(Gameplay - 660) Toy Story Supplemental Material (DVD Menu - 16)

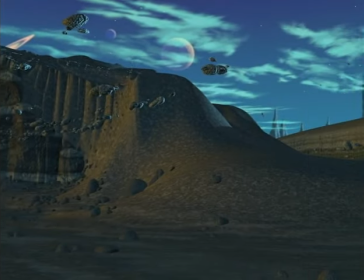(125:23)
This is the turnaround of the planet that Zurg lives on, where his evil lair is that Buzz lands on.
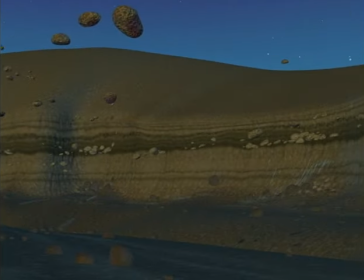(125:28)
And the great thing about this is that you're able to see in greater detail than you can see in the film the elements that went into making this.
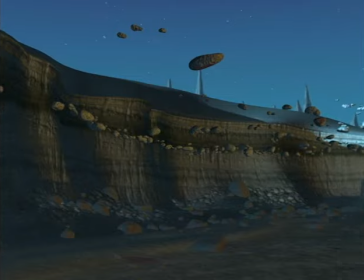(125:35)
This is actually a set that was created for A Bug's Life and was re-shaded and relit for to create Zurg's planet.
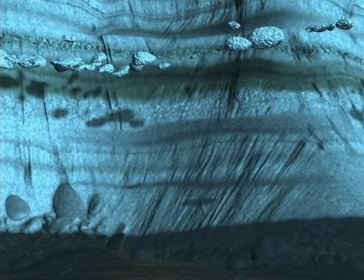(125:43)
So what you're really looking at is the set from the riverbed, the dry riverbed on Ant Island.
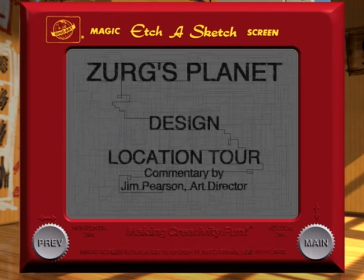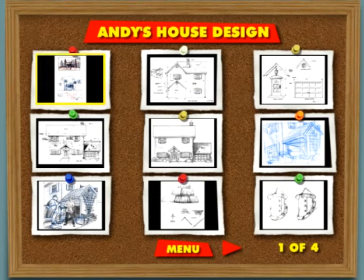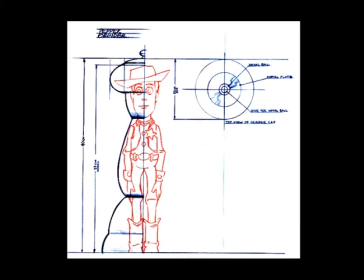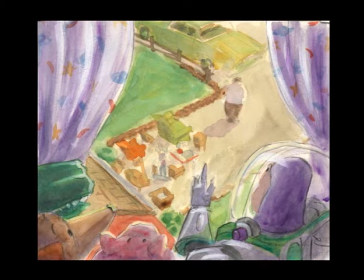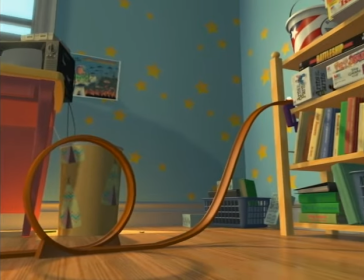(126:35)
This is Andy's new bedroom. The best way to tell it from Andy's old bedroom is that the wallpaper is entirely different.
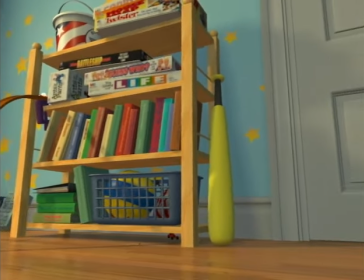(126:40)
It's no longer the cloud wallpaper.
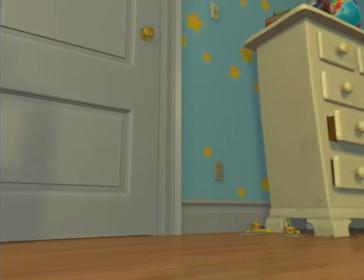(126:42)
It's the stars, which we designed as kind of a nod to both Woody's Sheriff Star and Buzz Lightyear's home in the stars.
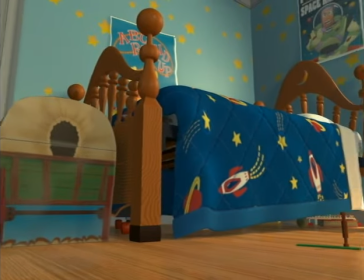(126:51)
So it's kind of a double duty wallpaper there. It's basically the same layout as Andy's old room,
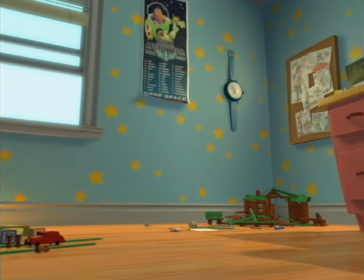(126:57)
with a couple of shifts in windows and a little bit more space on the floor to have the action that we needed in the movie.
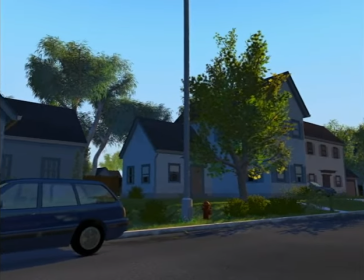(127:08)
This is Andy's neighborhood. It's his new neighborhood because at the end of Toy Story, Andy had a brand new house and a brand new room.
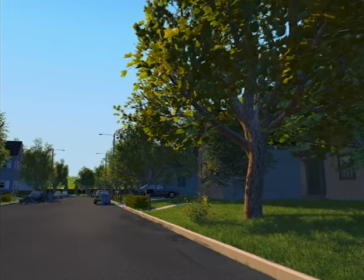(127:15)
A lot of the stuff that you're seeing was, especially for the trees and rocks and bushes,
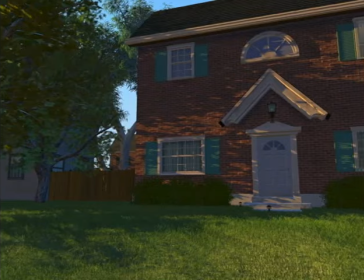(127:20)
were actually built for Bug's Life, and we were able to use them in Toy Story 2 as part of our digital backlot.
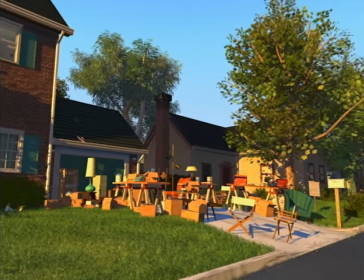(127:25)
The garage sale was also a great place to use old props that were built for some for Toy Story, the original Toy Story.
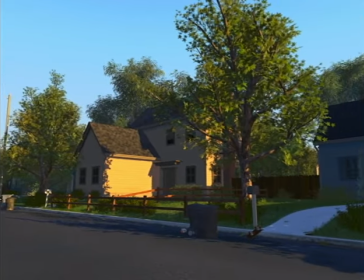(127:31)
Everything you see in any movie that we make at Pixar, and Toy Story 2 is no exception, has to be designed and built specific to the movie.